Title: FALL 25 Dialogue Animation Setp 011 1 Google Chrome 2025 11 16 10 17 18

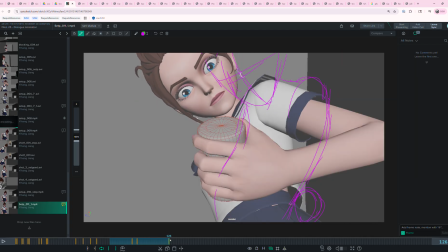[12:25]
The head looks down as the canister comes out from behind her back.
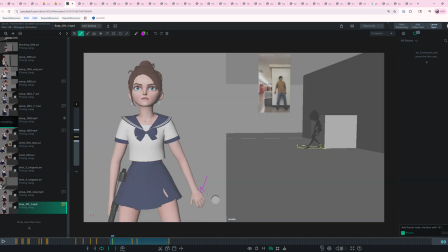[12:29]
So we don't, somehow we're going from like the hand being here to the hand already being behind her back.
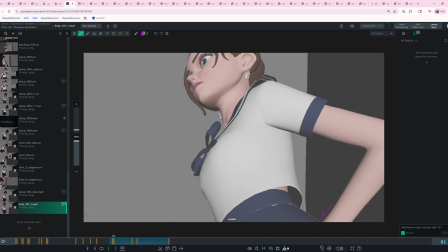[12:36]
So we're not like making this really clear for our audience, like what's happening. And this is like kind of a significant story point of like where this stuff comes from, like where this canister is coming from.
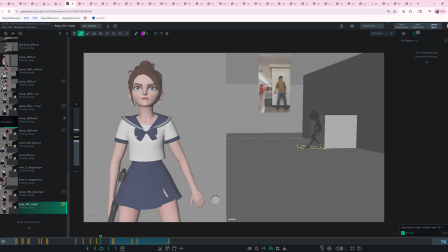[12:48]
And like, you know, it'd be great to see her have like a moment here, like I was talking about before, where she's like almost like, what am I going to do? What am I going to do? And she's like, aha, I know what I'm going to do.
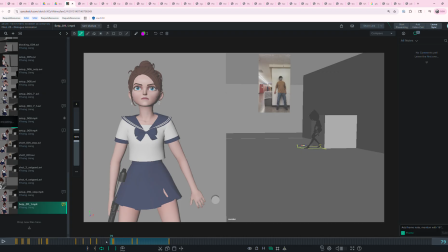[13:02]
And that kind of can motivate the cut here to this shot here, right? We can even have that step, you know, the 1, 2, 3 of the head looking to the spot.
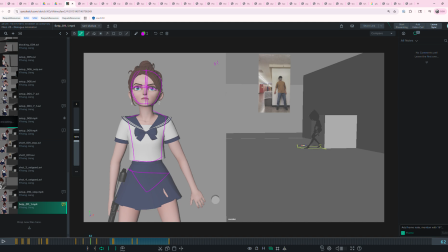[13:17]
That could even be here in this shot, but that needs to be like the narrative progression. So maybe here, step one is where she looks towards her belt,
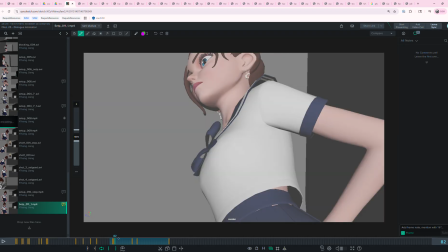[13:28]
and then it's fine if we're cutting into this shot with her already looking towards her belt, because we've already shown her kind of have that thought process about like, yeah, I know how to solve this problem of this guard, right?
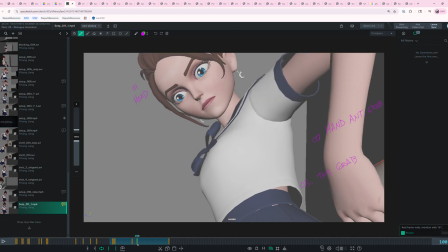[13:45]
But we need to somehow communicate these steps in like a clear manner. So 1, 2, 3. I feel like this is important. And then we pull out the canister.
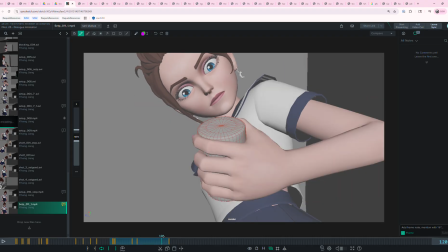[13:58]
I don't think we need to pull it out in this shot, like I've said before, because we're kind of pulling it out in this shot. So we don't need to pull it out twice. But here we're not going to be able to get a good look at the canister because of how she kind of is grabbing it,
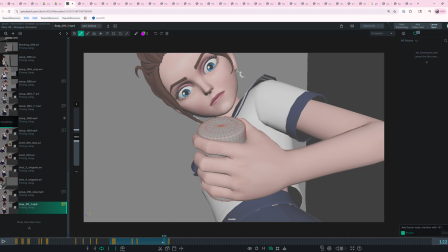[14:13]
and that we're seeing more her hand than the canister. So I like us going to this shot here.
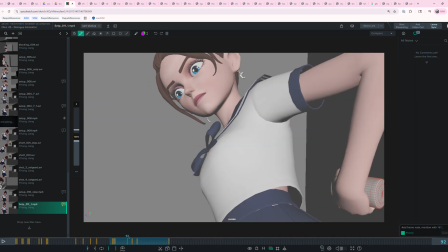[14:21]
So maybe this is just a grab, and then she starts to pull it out.
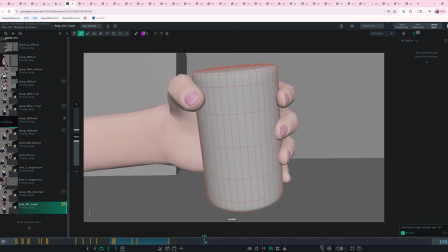[14:25]
Maybe she gets like this far before we cut to this one, to make it flow better.
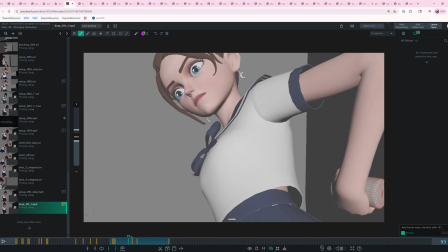[14:33]
You know what I mean?
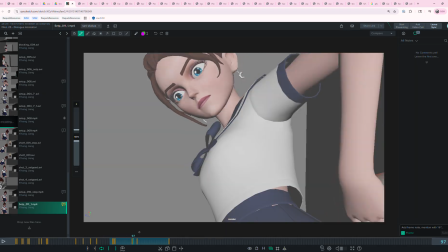[14:35]
But this is also going to need like a full mechanics pass, because right now there's like
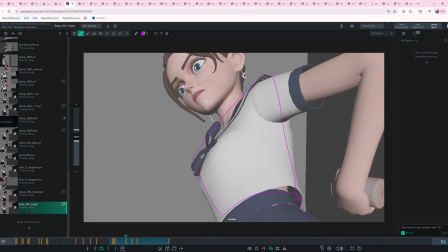[14:43]
this part of her rig is totally frozen in space,
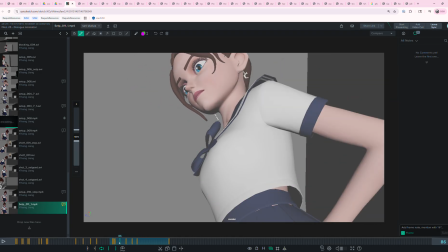[14:50]
and there's no keep alive on it, or there's no, it's like pixel locking. There's no reaction to what's happening with her reaching and like grabbing this thing and starting to pull it out.
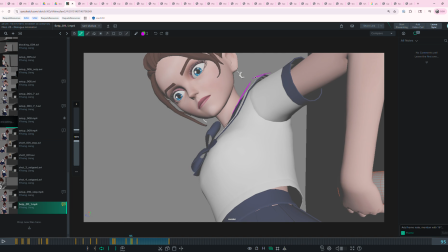[15:03]
I'm not seeing anything up here in the clavicle as she like raises up her arm and stuff like that. So this needs like a legit full mechanics pass on this part here on her torso
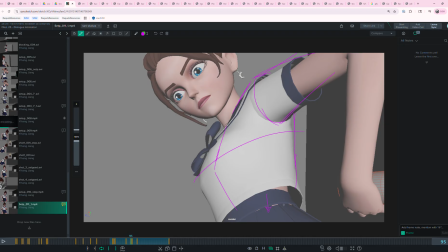[15:19]
and even her cog. Just some kind of something to keep the pixels from being frozen in space.
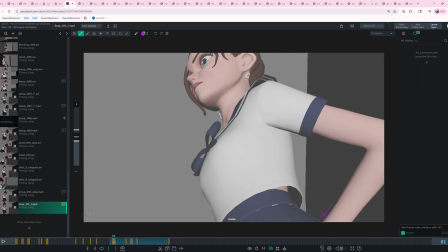[15:26]
So we have to do this narrative 1, 2, 3 beat.
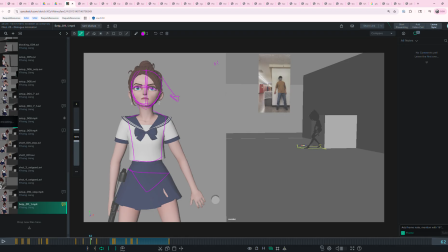[15:32]
Either like she's thinking like, what do I do? What do I do? Aha! I know. I'm going to throw the audience's attention down to, I'm going to look down here to throw the attention down to the belt.
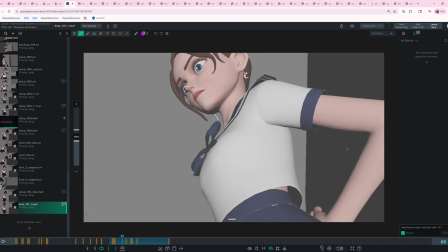[15:44]
Then we're here. The hand goes up, prepped to grab the thing. You know what I mean?
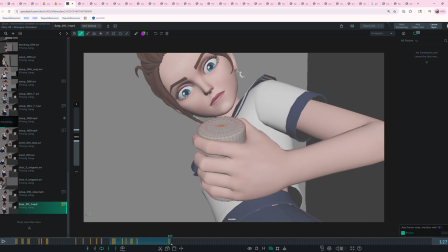[15:53]
I grab the thing and I start to pull it out, which motivates the cut to here, where we see the canister come up into frame.
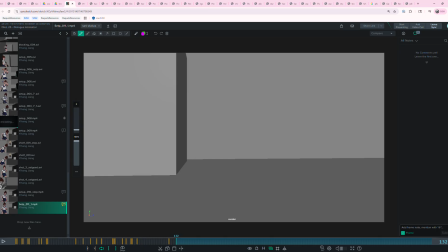[16:02]
So let's talk about this shot here, where the canister comes up.
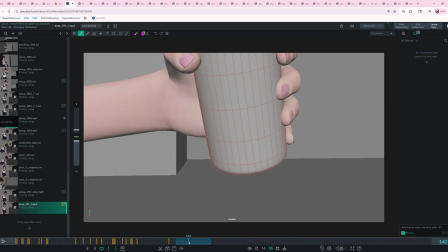[16:08]
It feels like we have a big overshoot, which kind of keeps, and a long settle.
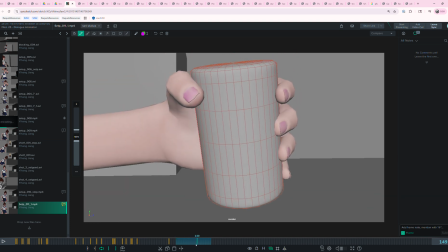[16:15]
I would minimize the overshoot and try to keep the canister on frame. So overshoot it less, maybe just to like here, maybe have this be, and it would be a smaller overshoot, and then it settles down here. You know, so maybe overshoot no more than 147.
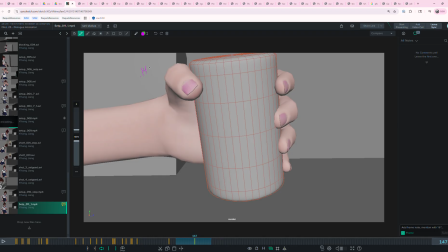[16:36]
Let me do that better so it's more legible. And then the timing from 147 like down to here feels fine.
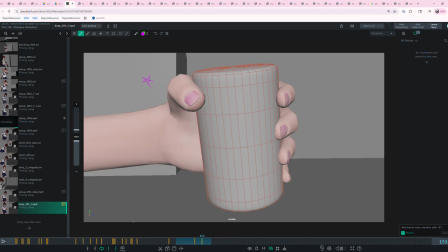[16:55]
Like this is good. And then for as long as it takes the audience to process whatever it is that we're looking at, right?
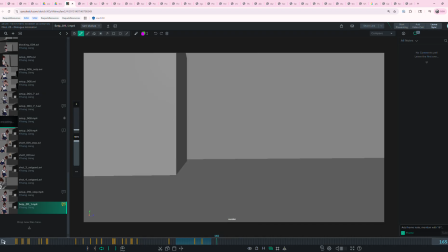[17:04]
Then this feels okay.
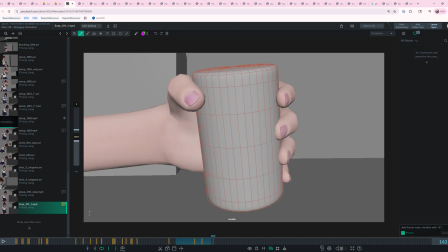[17:08]
So moving on to the next shot.
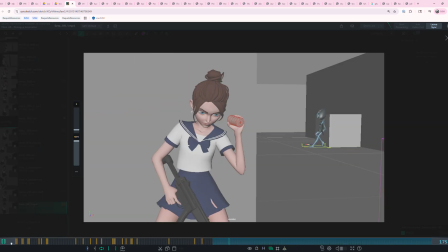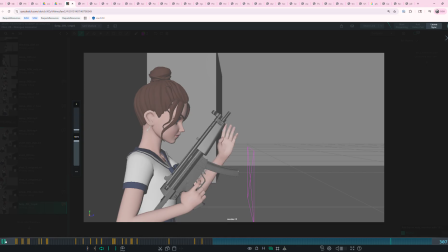[17:16]
That's feeling a lot better as far as like what's happening, like the torso.
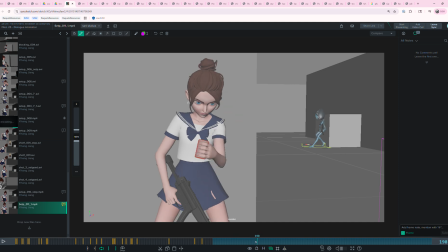[17:21]
You settle down the torso, which is great. On this, I think we need to get, again, like the other shot, we need to have this motion represented in more than just purely in the arm. Like there has to be something also happening in the shoulder,
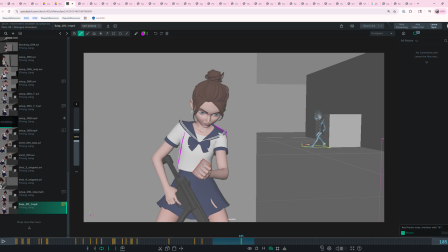[17:39]
and that would give us just a little bit of something happening here. You know what I mean? In the torso, so all this like isn't frozen, and then the head would probably be being pulled like with some you know, secondary action.
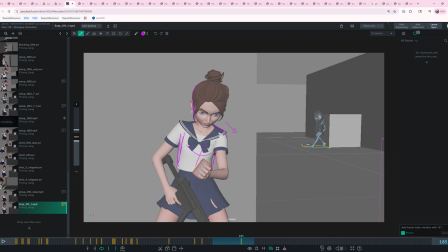[17:58]
So if the torso jerks this way just a little bit, I'm talking about just like this much, like a few degrees, the head would probably like stay in place just for a tiny bit, and then it would have to like a few frames or a few poses later,
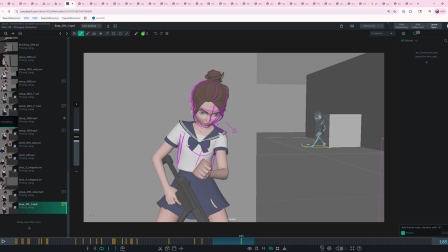[18:15]
it would also probably follow in kind, just being like a tiny bit reactive. So all of this should feel like alive and connected.
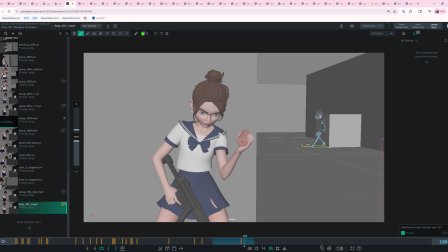[18:27]
If we're just doing like these violent shakes on the arm and there's nothing more happening on the rest of the body, it's not going to feel like good mechanically.
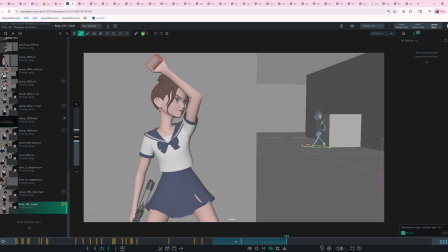[18:40]
So I want you to take a pass at that and try to think about fully animating this shot and not just doing like this limited animation style of just one part or one segment of the character. The same thing here is like when she raises up,
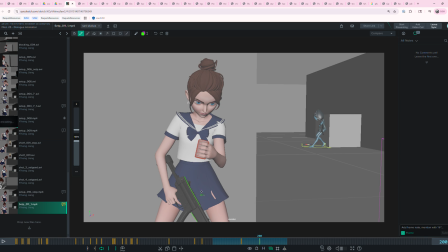[19:00]
having this gun be completely like locked and frozen in screen space really reveals that it's like an IK hand, and that's not how reality works.
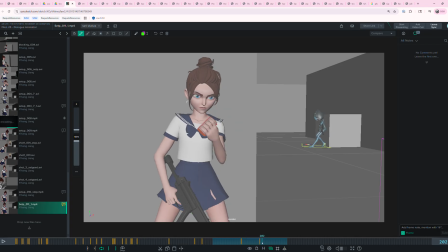[19:14]
Is like to hold an object perfectly in space is something that only like mimes can do with extensive training, you know. That's not really what's going on here. So as she raises up, it's nice to have the gun drag a little bit,
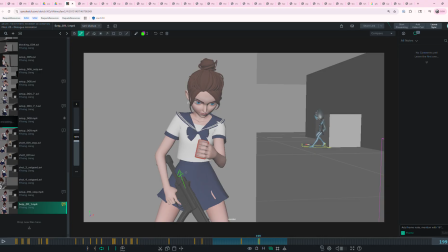[19:29]
but the gun should also raise up with her as she's doing that. This is a nice anticipation from this pose to this pose, but it's all kind of happening simultaneously. So maybe again, like what we need to do is anticipate,
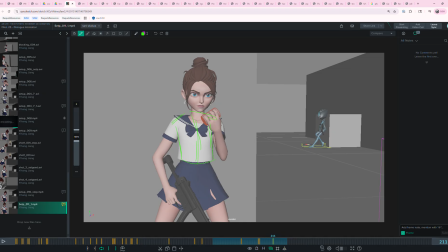[19:47]
like lead a little bit with the torso before the cog follows along, you know. And if we're leading with the torso, we may want to, you have to choose if you want to lead with the head.
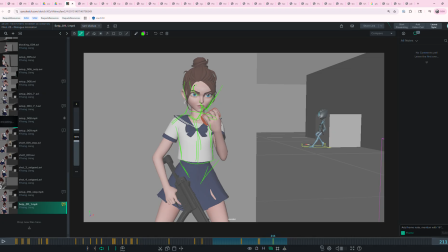[19:59]
Maybe it makes more sense here to like drag the head a little bit, leaving it a little bit behind in space. I don't know why I drew her in profile, but like lead with the upper torso and then have the cog catch up
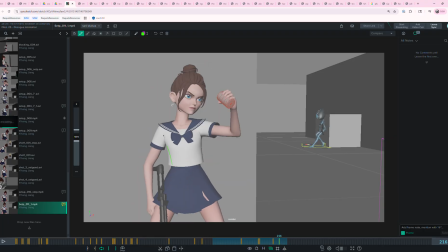[20:18]
You know what I mean? Um, and then
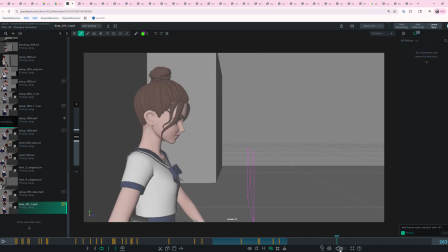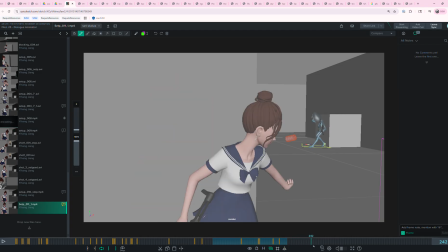[20:34]
yeah, the same is going to be true of the throw.